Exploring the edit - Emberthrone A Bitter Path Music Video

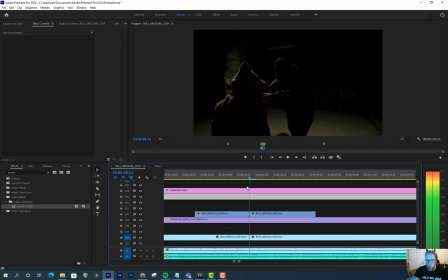20:40 And like when you play through, like you can barely notice it, but it just helps add something.
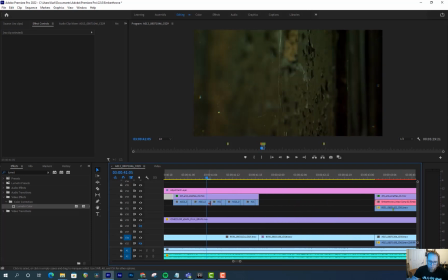20:49 Yeah, and so I think here you can see a little bit of the rotation happening, and yeah, so you can see the rotations at -1, the scale's at 104 compared to this clip where it's at scale 100, rotation 0.
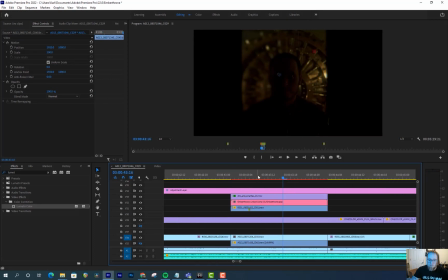21:06 All right, and then we hit our first After Effects clip. So if we look at this, there's 3 layers. We have the dirt and scratches on top. Then we have the After Effects clip, and then what I do when I have like edits and I'm not sure if things are final, what I do is I'll just grab a clip, hold Alt,
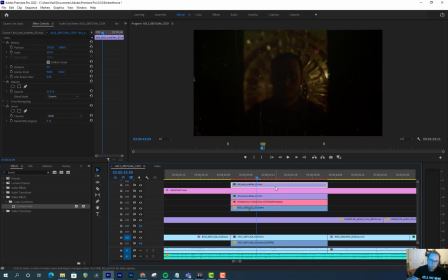21:21 bring it up, and now you copied it, and then you can right-click on that and say Replace with After Effects. I'll delete that. And if I hide this, you can see what the original clip looked like. So this is definitely zoomed in.
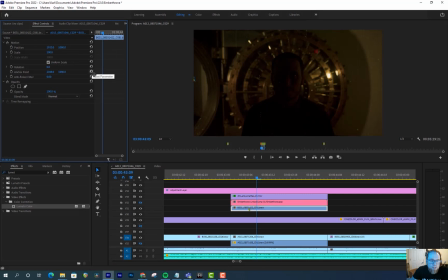21:33 So I'll put it out to where it was at normally and reset everything. So a lot of the other clips we were in hallways and it looked really cool. This one, the area is more open, but we love the bank vault behind. So we're in a bank vault in an old bank in downtown Portland.
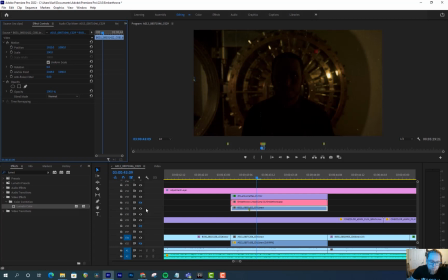21:49 But we didn't like the open kind of plain walls back there. And so what I did was in After Effects, I just added fake walls and just kind of blurred stuff out. And yeah, and then we end up with this clip, which I think looks cool. And it kind of brings it in line with more of the other band creepy shots.
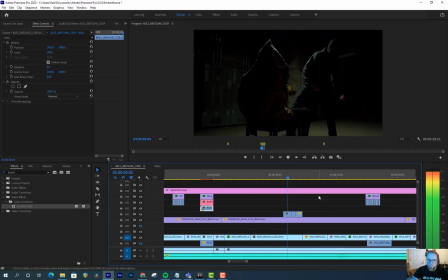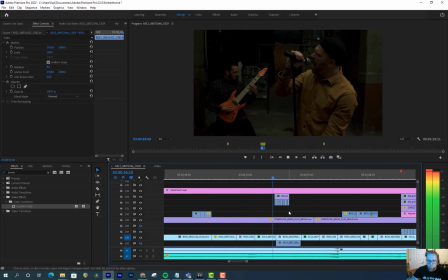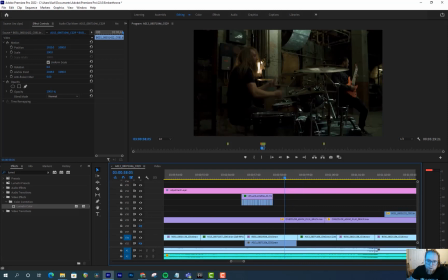22:18 If we take a peek here, you can see this is a light that we put there to make it more interesting. Kind of, shines on his hair just a little bit. You can see it over here. And this is one of those, it's kind of like an Aperture MC, but it was a Matt's light. I forget what brand it was, but they have magnets on them, which make them really handy to put in random places. So we use that light like all over the place, and we use the Aperture all over the place too.
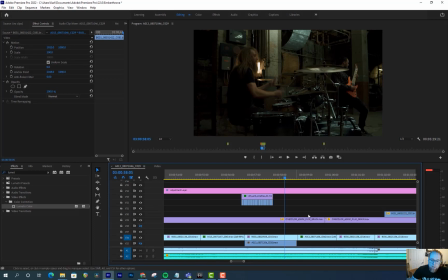22:37 So there's a light here, and then we have one behind him in the sink too. And it just, makes the scene more interesting. A little bit less flat. You can see things a little bit better. It's kind of cool. And then over here on the right, we left this practical bulb on because it helped just give a little bit more depth over there. And I just want to say, like, this band is awesome. They are so tight. They are such brilliant musicians.
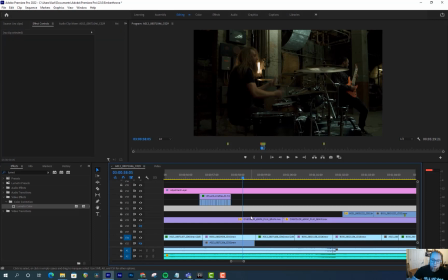22:57 They made this easy because they just were amazing to film and watch.
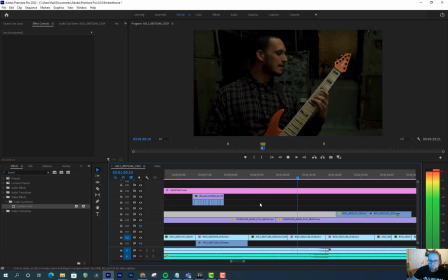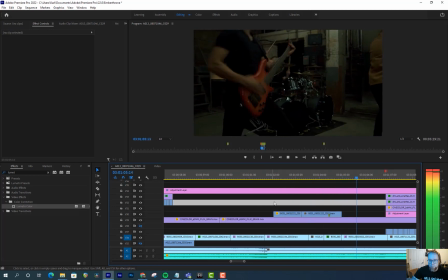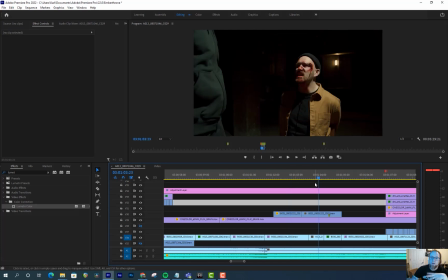23:11 Yeah, so this stuff was fun, like trying to figure out, like, okay, the story-wise, and then with our shooting schedule for the day, at what point does Monty get bloody makeup? We also had a fun cameo. Adam from Vitriol is playing Monty's body double, and he's beating him up,
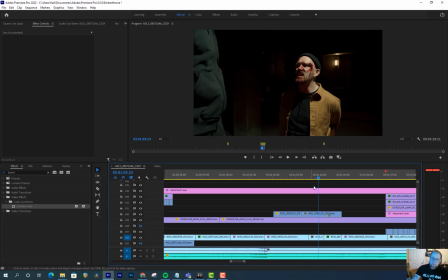23:27 and then later on, Adam's in the chair while Monty's has his mask off and is beating himself up.
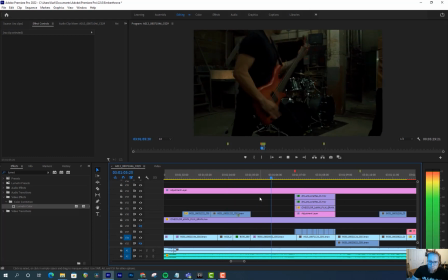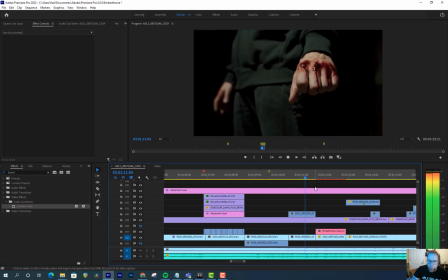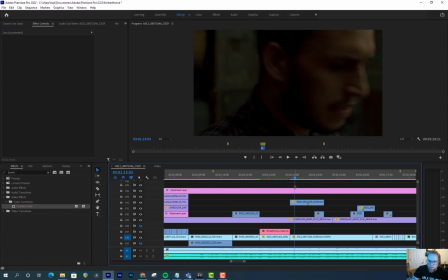23:42 We also have these shots of the band that's like they're starting to get suspicious, they're starting to get paranoid. Like we're just trying to amp up that sense of like self-doubt.
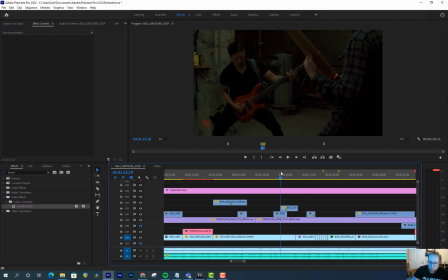23:54 And this is all practical blood. So Monty just had fake blood in his mouth and spit it out.
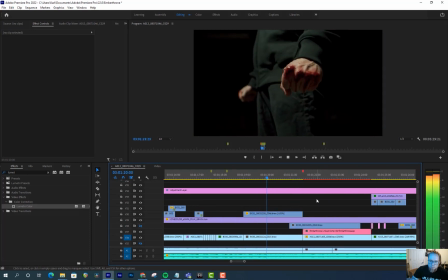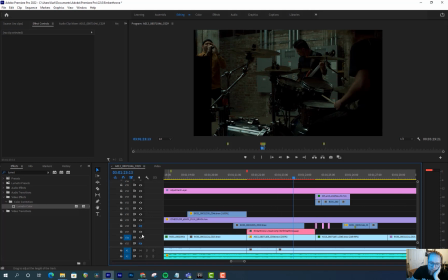24:07 Okay, and you can see this is After Effects clip. So this is what's fun about this one is if I hide the After Effects clip, you can see that we left a case. I think it was like White Claws or some sort of bubbly drink, and then there's a case of some of my audio gear.
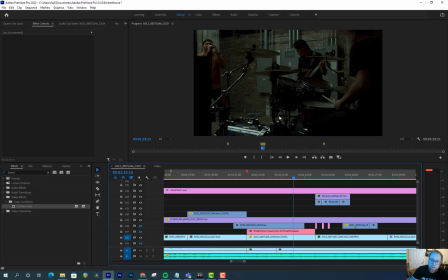24:21 We weren't planning on shooting this angle, but the angle I had I didn't like, and I didn't want to waste a whole shot, so I walked around, and then I got this one. I was like, oh, this is cool. The band didn't like this stuff in the shot, and that's one of those things where I was watching the drum, so I didn't even notice it, but I definitely spent some time on this video pulling that stuff out. And this isn't perfect.